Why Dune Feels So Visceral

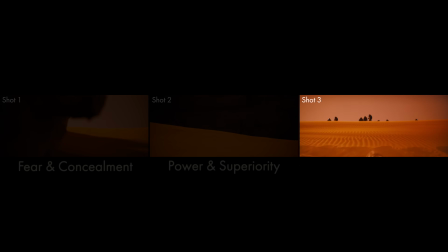260s
And then back again to a low-angled shot, now peering up at the Harkonnen threat from an inferior position whilst also retreating from its presence, really effectively re-emphasizing Paul and Jessica's vulnerability.
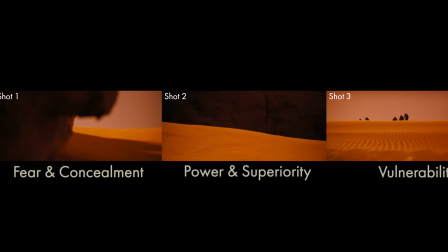275s
And it doesn't stop there. Cutting from shot 1 to shot 2 creates a type of subtle visual
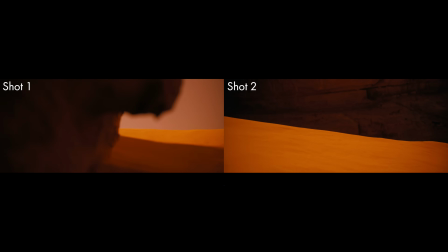281s
whiplash that's very effective in communicating the differences in perspective here.
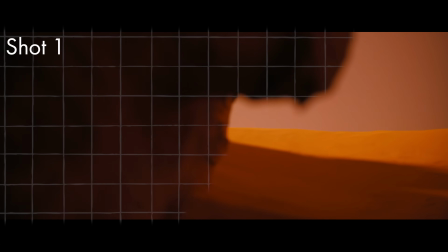286s
The sudden move from a tight POV shot with plenty of foreground elements,
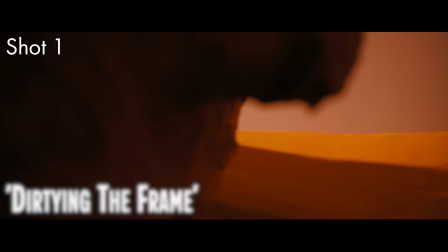291s
a technique known as dirtying the frame that Greg Fraser frequently uses in his compositions,
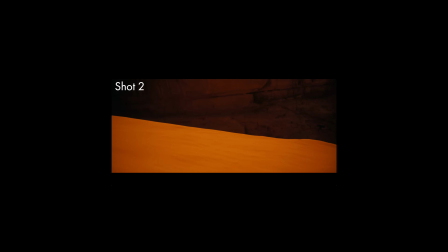300s
to a POV shot that is completely unoccluded,
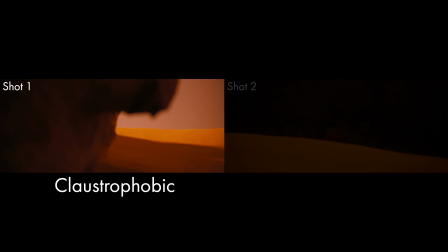303s
throws us from a fairly claustrophobic position to one of total spatial and aerial freedom.
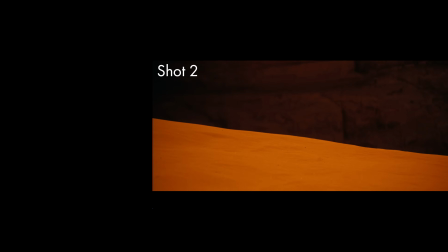309s
This again subliminally conveys which point of view here is in the more commanding position.
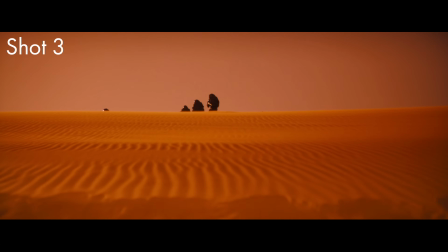317s
Then in shot 3, there's the visual conflict between the cold, black,
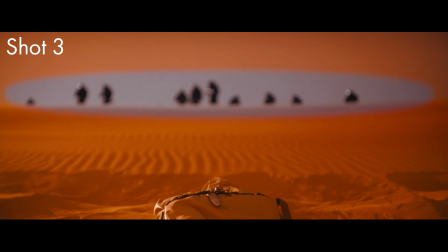323s
artificially clad Harkonnens and the warm, passionate reds and oranges of Arrakis' sands.
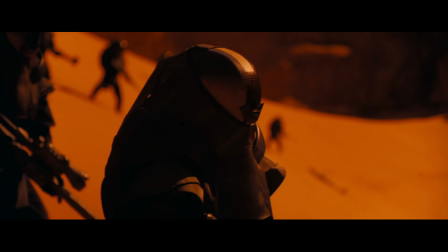329s
We can see this intentionality and conflict baked into the costume design even more clearly in shot 3's very deliberate camera work.
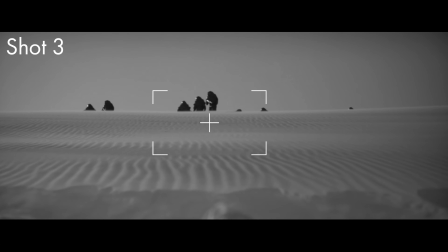337s
Notice how the camera gently pulls focus in the direction of the leading lines formed by the sand dune,
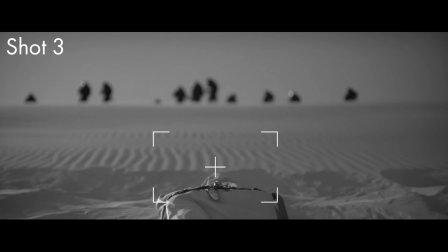343s
drawing our eyes downwards in the frame onto Jarmus's body bag,
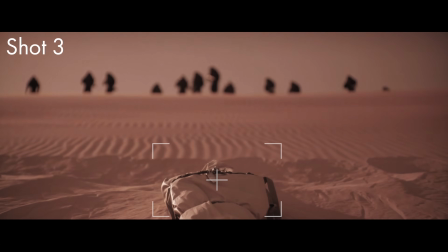348s
where the tones and textures of the bag sit in harmony with the surrounding sands,
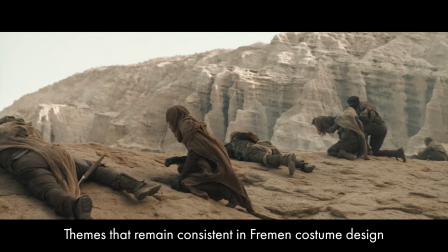352s
strengthening the visual and spiritual connections between the Fremen and the natural beauty of Arrakis' landscape in a really beautiful way.
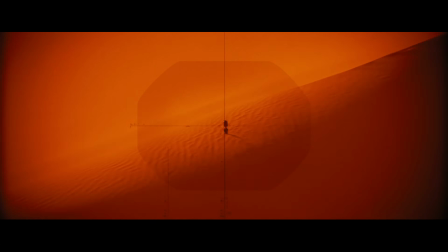362s
And speaking of the landscape, there's even more visual and arguably cultural conflict established here.
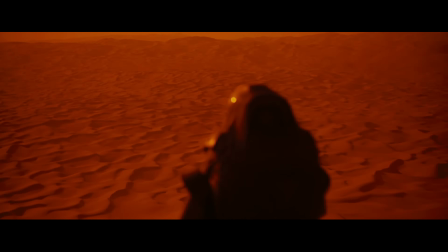369s
Look at how the surface of the sand changes between shots 2 and 3.
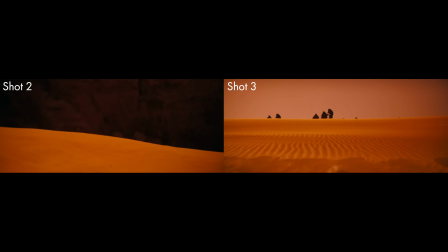374s
Maybe this is intentional, maybe it's not, but now that we're into the swing of overanalyzing things, I feel pretty confident in saying that this adds yet another dimension
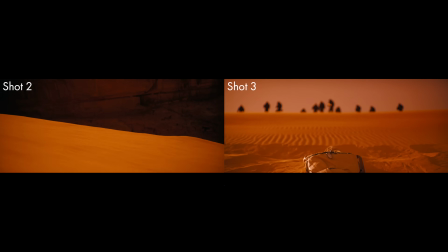386s
to the visual conflict Denis Villeneuve and Greg Fraser are aiming to communicate here.
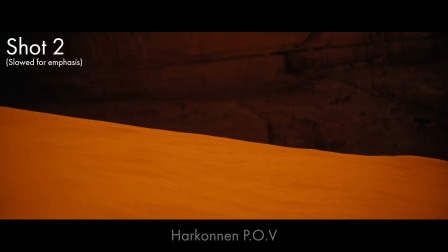391s
The Harkonnen view of Arrakis' sands that sees them as nothing more than a shapeless source of spice,
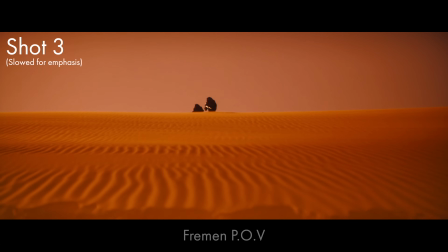398s
juxtaposed against the Fremen's deep appreciation for the many intricate, complex layers there are to be found in the desert of Arrakis. Notice also that the glimmers of spice are not really visible in this shot that embodies the Fremen perspective.
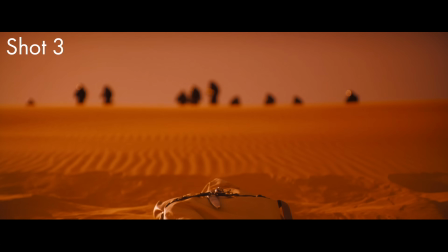416s
Coincidentally, as our focus shifts to Jarmus, this third shot also incorporates the sound of the wind gently blowing across the surface of the sand.
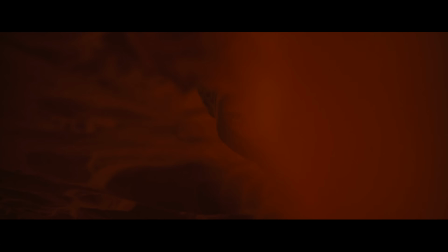429s
On the one hand, increasing the feeling of isolation as the Harkonnens close in, and on the other,
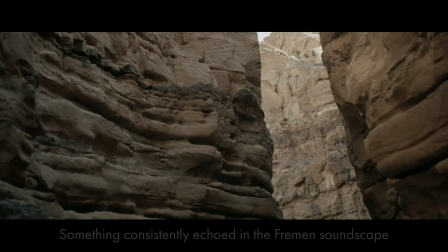435s
once again tying the Fremen people to Arrakis' natural beauty, this time orally as opposed to visually.
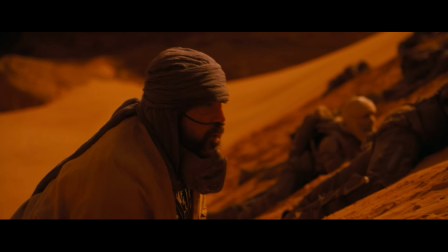442s
A contrast that is further emphasised by the abrasive, unnatural sound of the drums that have just cued the Harkonnens' arrival in shot 2,
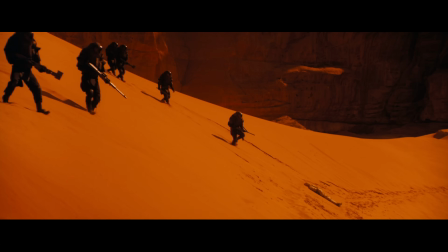455s
and later by their harsh and mechanised breathing.
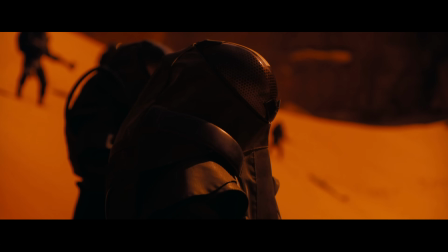462s Good song.
Conflict in every frame and in every technical component is what these shots establish so effectively, and it carries on throughout the entire sequence, but attempting to break down the entire thing this way could end up being a tad overwhelming for all of us,
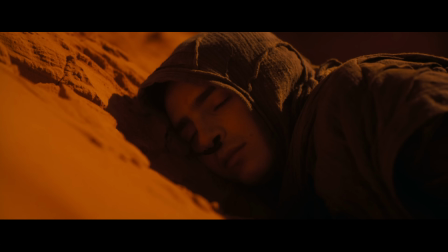486s
especially me. My aim here was simply to draw attention to how much we can learn from a series of shots as small as this.